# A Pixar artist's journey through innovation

That's me, at Pixar. But those rudimentary painting programs got me interested in painting, on the computer, in Photoshop.
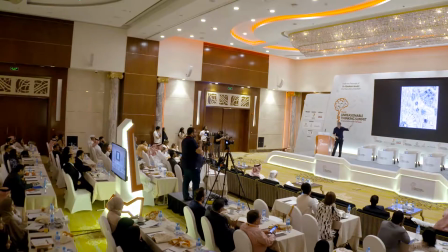This would be the kind of thing that I would do for a video game. So it looks like a jigsaw puzzle, but you can see it's all the bits for a little spaceship.
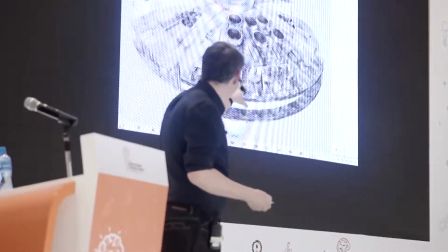This is the geometry built by somebody else. But then these would be my paintings applied onto the model.
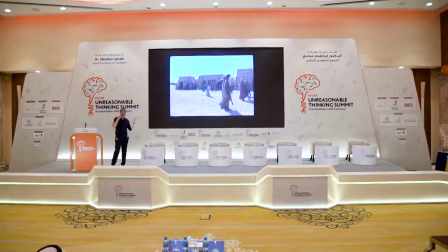Later on, I would be doing a lot of background paintings. This was for the pre-visualization crew on Episode 2,
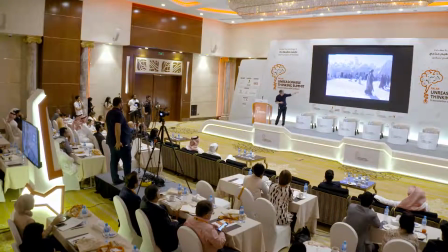and this would be my quick painting that would be painted on top of the plate.
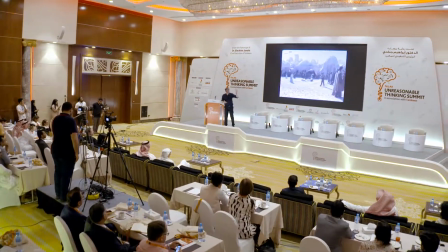So these would be really quick paintings, maybe done in a few hours, in a day,
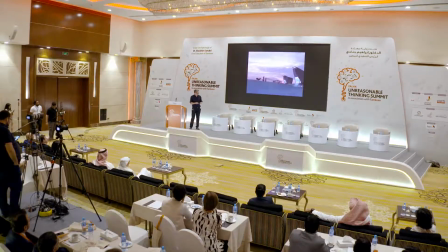but they would just be very quick representations for the director so that they could budget how much the movie would cost and that they would get a feeling of what the movie was about.
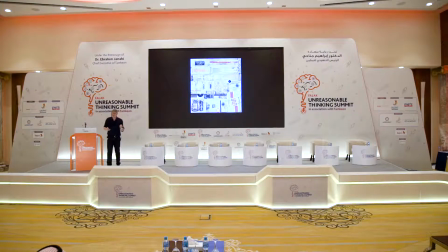And what I noticed when I started painting was the storytelling that was involved in painting.
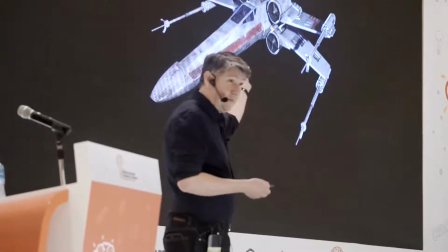So, like I said, this is kind of like a jigsaw puzzle. It's for this ship, the good guy ship.
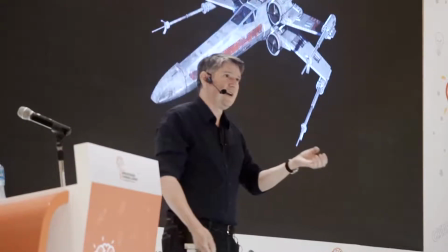But why is it good? What is it about the design? What is it about the coloring that makes it a good ship?
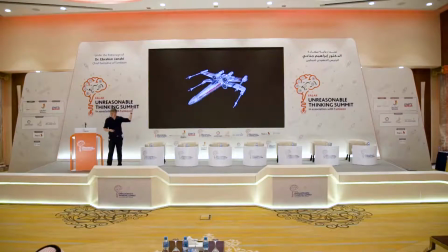And to me, it's something familiar. It kind of looks like a jet. That's familiar. And when I looked at the real models that were made for the movie back in 75 and 76, the paint is chipped. What is that telling us? It's saying that they're always on the run. They don't have time to fix their ships, to paint them to keep them up. So all these are little visual clues to tell us about story.
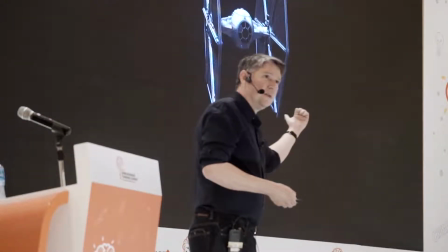The bad guy's ship, cool colors, weird technology, weird shapes.
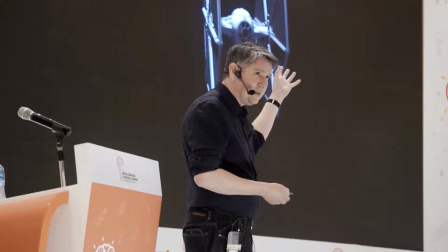You don't understand it. It's not familiar.
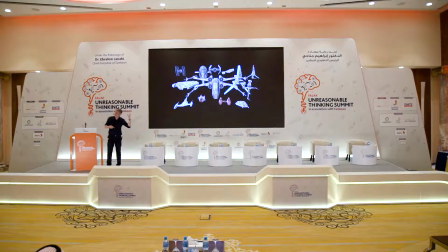And for me to have to paint all these ships, I had a lot of time to think about what storytelling was going on.
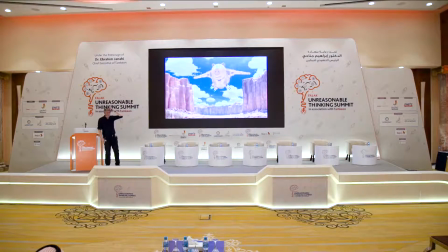It did help me when I got to Pixar, and they found out that I used to do spaceships,
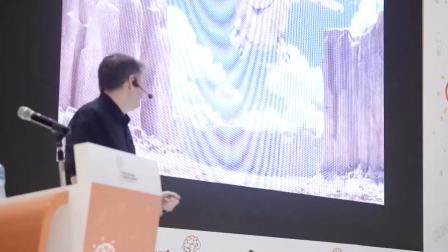so I would always be asked to do spaceships.
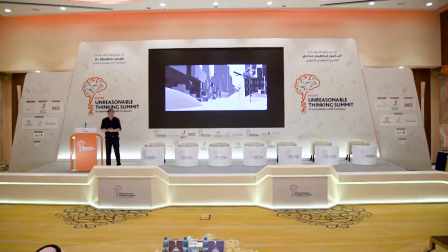Those last two ships were for WALL-E. I was still working on Ratatouille when I found out that they were having some problems on WALL-E. This is all that they kind of had, just some rough geometry. The director was concerned, what's this movie going to look like? So me and a couple other artists were asked to do some, what were called iconic paintings to show what WALL-E could look like and this
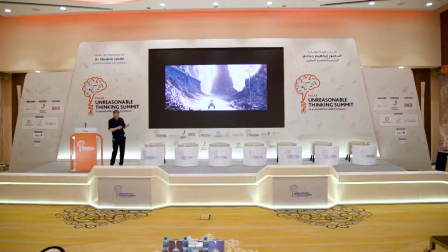was a painting that I did based on this and it was fun because I didn't really know anything about the story I knew I said anybody seen WALL-E all I knew was that it's the last robot on earth the earth is It's full of trash. And so this was, they said, do your take on it. And so I thought, well, what if, I know it's trash, but what if it was beautiful? What if this is all Wally knows? Why don't I try and make it pretty? So I put it at sunset.
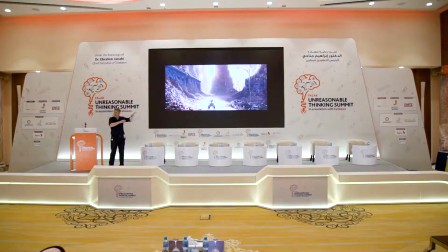I thought, oh, there would be paper flying in the air, garbage. Maybe it would look like snow. I remembered seeing a play of Macbeth where it took place in Japan and they had cherry blossoms falling, and I thought, oh, this is kind of neat. That's kind of pretty. I had garbage sort of rolling up, and, you know,
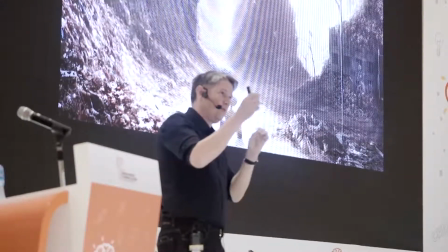as I'm painting alone in the room, you kind of will get little ideas, and you'll try out different things.
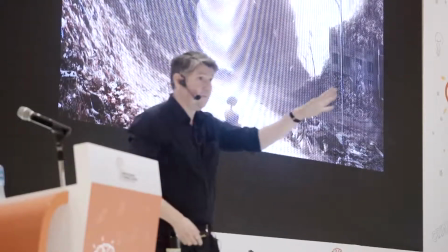When I showed the production designer, he said, oh, this is nice, Paul. It's easy to make something look beautiful at sunset.
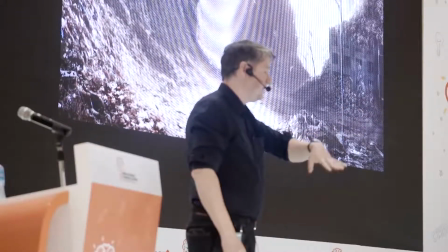Yes, yes, yes.